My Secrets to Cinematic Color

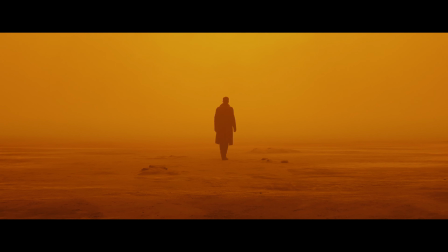[0:32]
Imagine that color grading exists on a continuum, with the left side of the spectrum being the unaltered image,
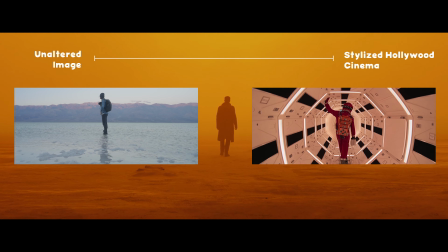[0:38]
and the right side being the most stylized Hollywood film you can possibly think of. Now, I like big budget movies as much as the next guy,
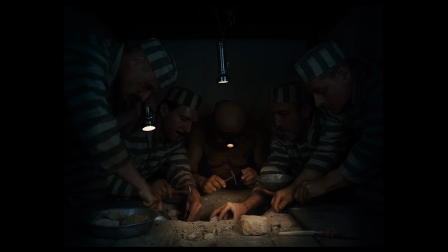[0:45]
but if I tried to emulate some of those looks in my documentary and YouTube work, it would probably come off a little bit heavy-handed.
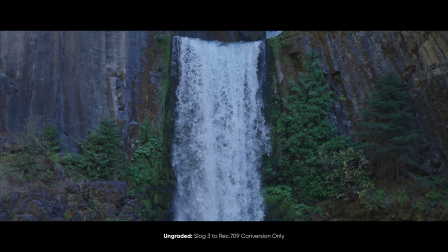[0:52]
On the flip side, the unaltered image is completely devoid of character, and it doesn't actually look as natural as you might think it would. So I think the happy medium for most of us is going to be somewhere in the middle. For me, that's an image that still feels natural, but has a bit of character to it.
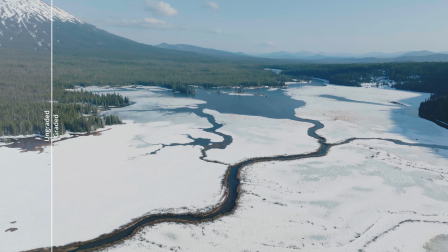[1:08]
I want it to still feel like real life, but to have a nice filmic cinematic quality to it. So that's the general philosophy I use to approach how I want to color grade my footage. And in this video, I'm going to be walking you through exactly how I do that, leaving no stone unturned and holding no secrets barred.
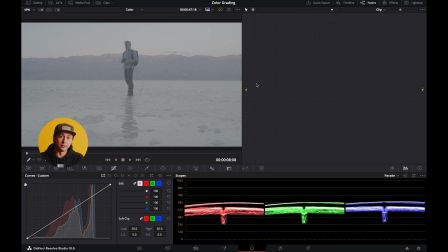[1:27]
All right, so the footage we're going to be working with today are some shots from my last video where I drove from Death Valley to Oregon and shot some film along the way. All of these shots were captured on the Sony a7S III in S-Log3 S-Gamut 3 Cine.
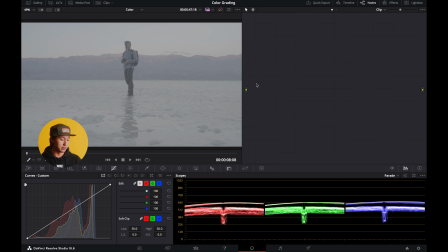[1:42]
And the first thing that I want to do is I just want to drop a whole bunch of serial nodes here. So the way I do that is I hold Option, and I press S, and we do that 6 more times. Now that's just the basic amount of nodes that I normally use.
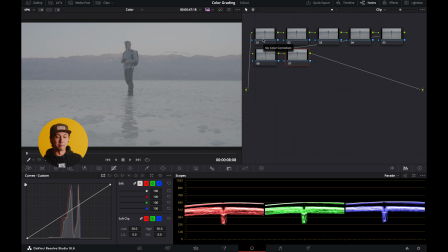[1:57]
What we're going to be doing here is we're going to be creating a template that we can then paste onto all of our other shots and tweak from there. And this helps keep everything nice and tidy. It makes it easier when you're going through it to understand where all the nodes are. And then it also means that you have a kind of a consistent look throughout.
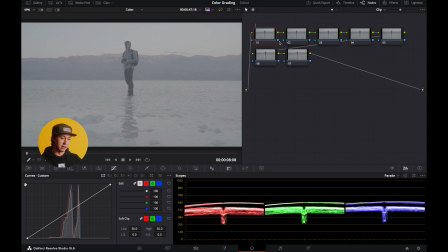[2:16]
So the way I normally structure these things is my first node is for noise reduction, if necessary. Sometimes it just remains untouched. The second one is for Cine Match.
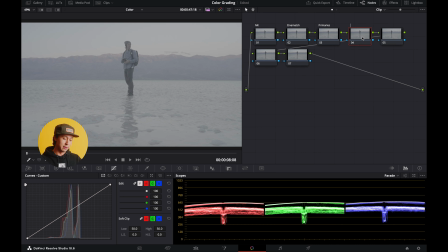[2:27]
We'll get to that in a minute. The third is for my primary corrections. Then we have a transform, which is where we're going to be converting this to Rec 709. We have a creative node, which is where we will add a creative LUT.
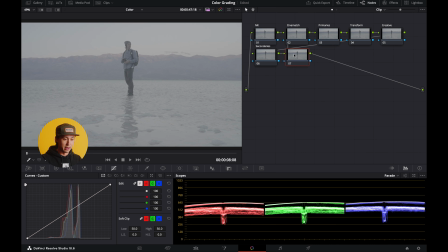[2:41]
We have our secondary corrections. And then I just leave one here for masking, just in case I end up using it. Sometimes I don't. All right, so the first thing that I want to do is I want to go over to my transform node, and we're going to add a transform LUT.
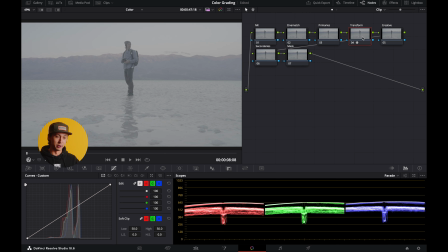[2:57]
Now normally this is where you would just drop a color space transform on here, and then you would go to the effects. You would say I'm using Sony S-Log S-Gamut 3 Cine,
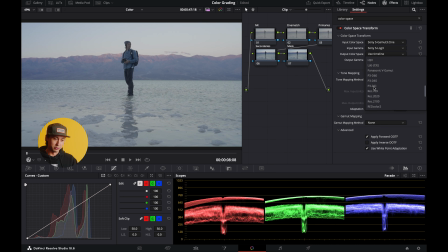[3:08]
S-Log3, and then for my output color space, I'm using Rec 709, Rec 709A. Now, that's all you really need to do here. What I do now is I have actually made a custom LUT where it has the Rec 709 conversion in it already,
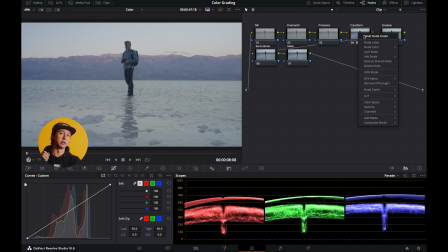[3:28]
but it also has a few other tweaks that I almost always make.
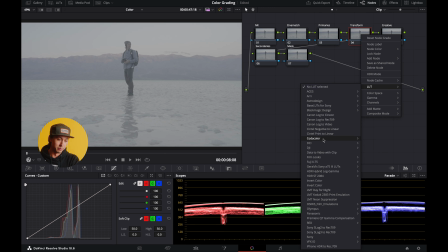[3:31]
And so instead, I'm just going to go and load my Kodacolor LUT S-Log3 to Rec 709. So the naming of the LUT might be a little bit self-indulgent, but I just thought it was fun. So the Kodacolor is the only LUT that I use, and it's basically just a reliable way to take your footage from S-Log to more cinematic without taking it too far. I do also have a Rec 709 version that I apply for clips that are not Sony. So I make sure, like if someone gives me Canon footage, then I'll convert that to Rec 709 and then I'll apply the LUT, if that makes sense.
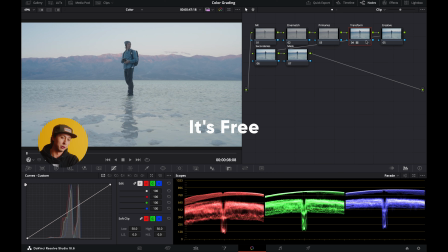[4:05]
And so yeah, that's available down below if you want to check it out. This has already gotten us pretty close to where we want to be. The next thing that I want to do is I want to come over to Cine Match. Now this is where we will go down to a plugin called Cine Match.
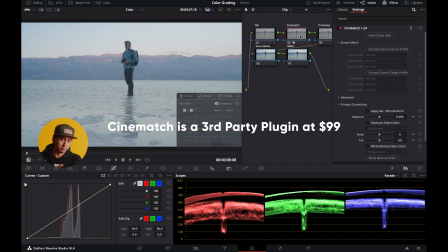[4:21]
And this is by no means required, but it is just a little bit of extra flavor that takes your footage maybe 5% better, I mean. And basically what this allows you to do is it allows you to choose a camera source profile and a camera target profile. This is normally used when you're trying to match cameras, hence the name Cine Match. Let's say your friend is shooting on Panasonic and you're shooting on Canon and you want to drop all the footage into one timeline and have it look seamless. This is an instance where you would use Cine Match. It will match the color profiles and so that it looks nice and fluid.
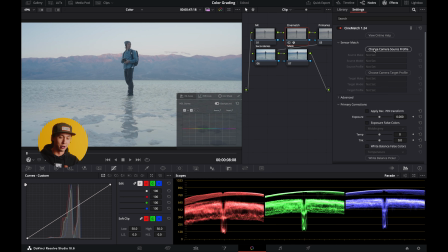[4:57]
No jarring transitions of colors and exposure, and if you did your job right. So I'm going to use it for something actually a little bit more sneaky. I'm going to plug in my camera, my Sony a7S III, S-Log3 S-Gamut 3 Cine. And then for target profile, I'm actually going to just drop in a fancier cinema camera,
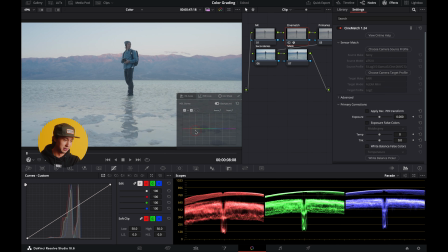[5:17]
like the Arri Alexa Mini in Log C. Now you'll see it didn't do too much to the footage, but it did make it a little bit softer. There's a little bit more of like a color separation between the hues on the tops of the mountains at sunrise and then the blues.
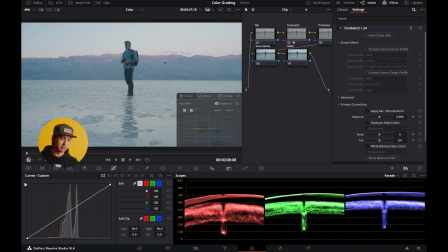[5:35]
It's very, very subtle difference, but I do find that consistently it makes the imagery look a little bit better. So that's something that I use sometimes, not all the time. Now the next thing that we're gonna do here is we're gonna drop into our primaries.
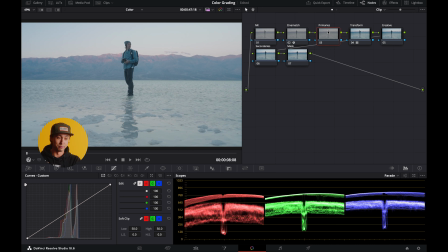[5:51]
Now most of the time I do all of the grading in the primaries. If necessary, I will jump over to the secondaries and then do some masking as well, but we're just gonna drop into the primaries for now.
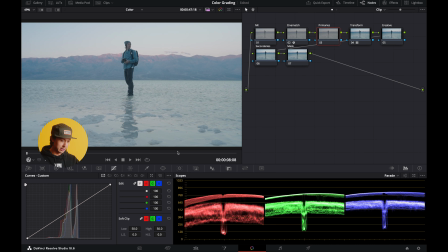[6:03]
I got a look at my scopes here, and I can see that the brightest part of the image is this part just right above the mountains, right? And so this is early in the morning. I wanna be very aware of how bright my sky is because it's early morning.
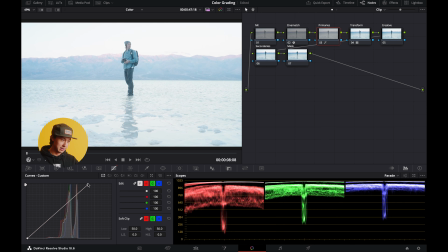[6:21]
If it were midday, we could just hike this up and get our levels really, really bright, but that's not what we wanna do. What I like to do is just establish a nice base S-curve first.
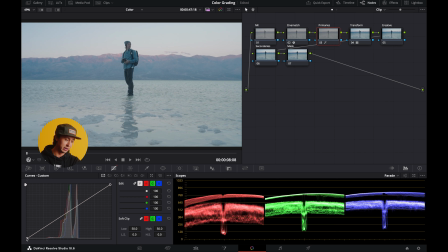[6:32]
Now for those of you who aren't familiar with the curves adjustment, basically this point at the bottom left here represents all of the blacks in the image. If you move this, the blacks will go up, the blacks will go down. Same thing on the other side, but whites. So this represents the brightest part of the image.
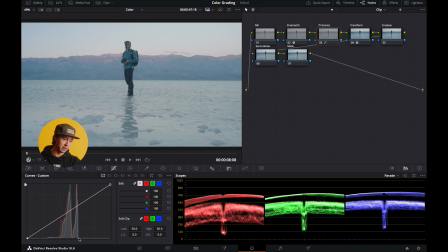[6:48]
And all of the information here in the middle, you see these waveforms represent where the data is actually represented on the luminosity scale. So you can see that pretty much everything in this is midtones. And you can see that represented in the scopes here as well. There's nothing that's pure black, there's nothing that's pure white,
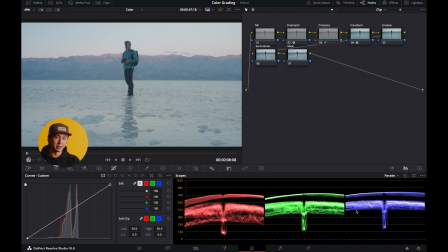[7:07]
which is good because this is a very soft lit scene at sunrise before the sun has actually hit the landscape. It's just touching the tops of the mountains. So we want to preserve this nice soft look.
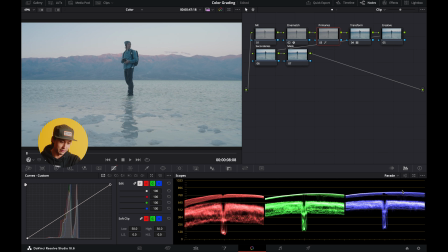[7:19]
So the first thing that I'm going to do is let's just see how it looks if I bring the white point down just around that
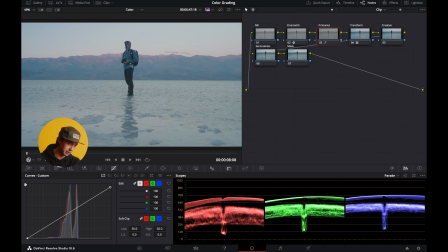[7:28]
768 bar mark. And so we've got this nice soft look. Everything else almost looks a little bit too dark, but I like where the sky is sitting. So the next thing that I want to do is I want to bring up the highlights.
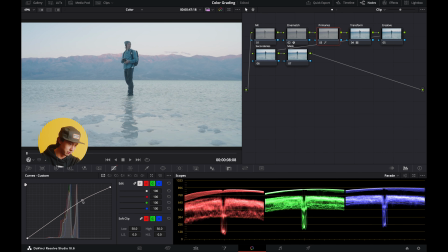[7:42]
And we'll go maybe right about there. And you can see that that's brought our scopes back up a little bit, so we can go ahead and bring these back down. And the first thing that I'm looking for here is I'm looking for a nice
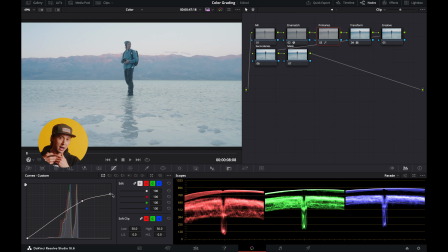[7:58]
contrast between the brightest brights and the highlights. There's no real exact science that I use for this. I pretty much just play with these until I find something that feels like nice and smooth and natural,
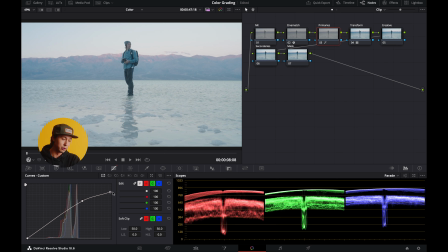[8:12]
but also has definition between the two. Something that I see really, really often is, people will they'll smush everything together too much and it looks too flat, if that makes sense.
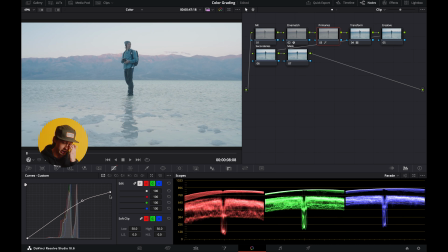[8:27]
So what we're gonna do here is we're just going to try and find the nice smooth S-curve for everything that makes it look its most vibrant, but also natural. So we've got the highlights somewhere that I like them now.